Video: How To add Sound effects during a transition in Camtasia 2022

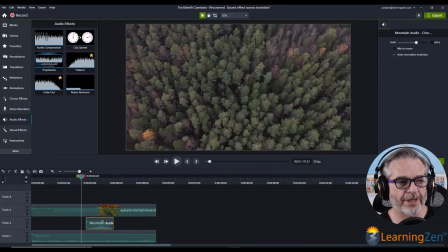Just play this through one more time.
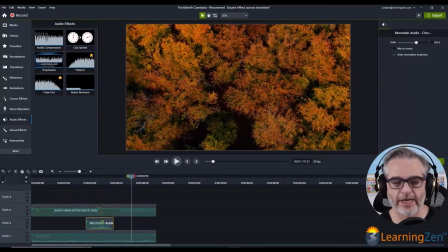That's better, just kind of fades out. Now, let's add that transition again back to the tool menu over here on the left, and I'm going to transitions.
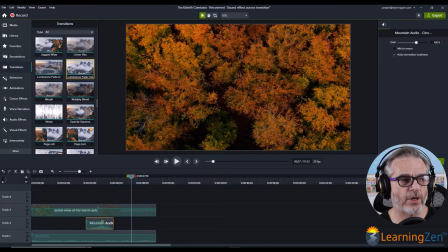And for this one, I'm going to do a morph. So I'll drag that down onto the timeline, and I'm going to expand the transition a little bit. And let's just see how this looks.
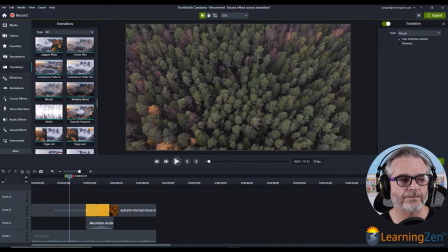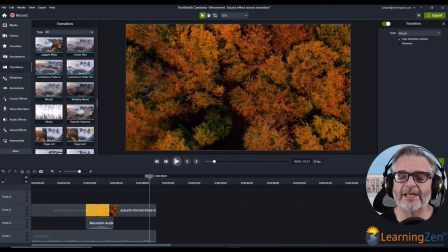It's almost like an audible announcement to your audience, hello, something's changing. So that's just one example of how to add a sound effect during a transition.
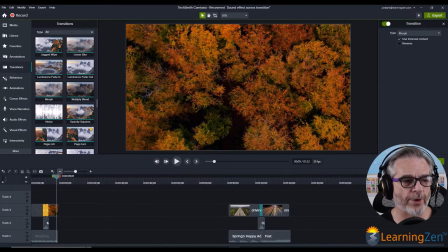I have one real quick one to show you right here.
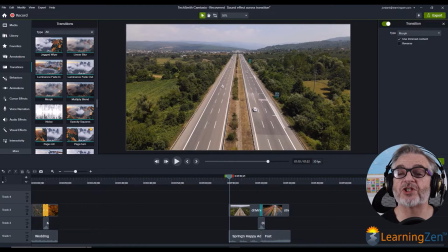And this is you're changing almost a mood. So not only did we add a sound effect during the transition, we also changed the music. And so let's run this through real quick.
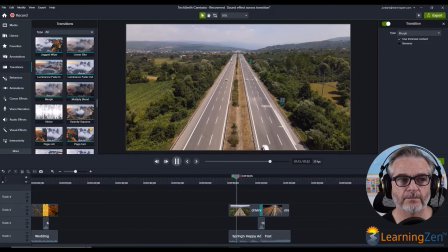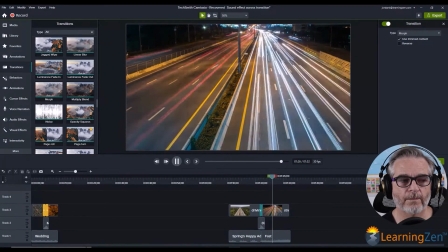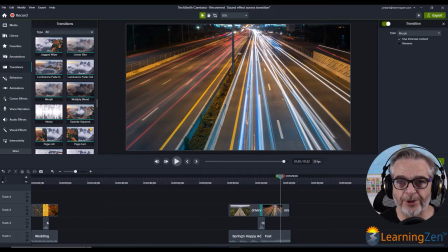So you're just changing the complete feel of everything. So those are just a couple of examples of how to add a sound effect during a transition and how it can impact your video. All right, thank you again for watching. Remember, if you liked the video, go ahead and give us a like, hit that subscribe button and the notification bell. We'll see you next week. Until then, remember, laugh more and learn more. See ya.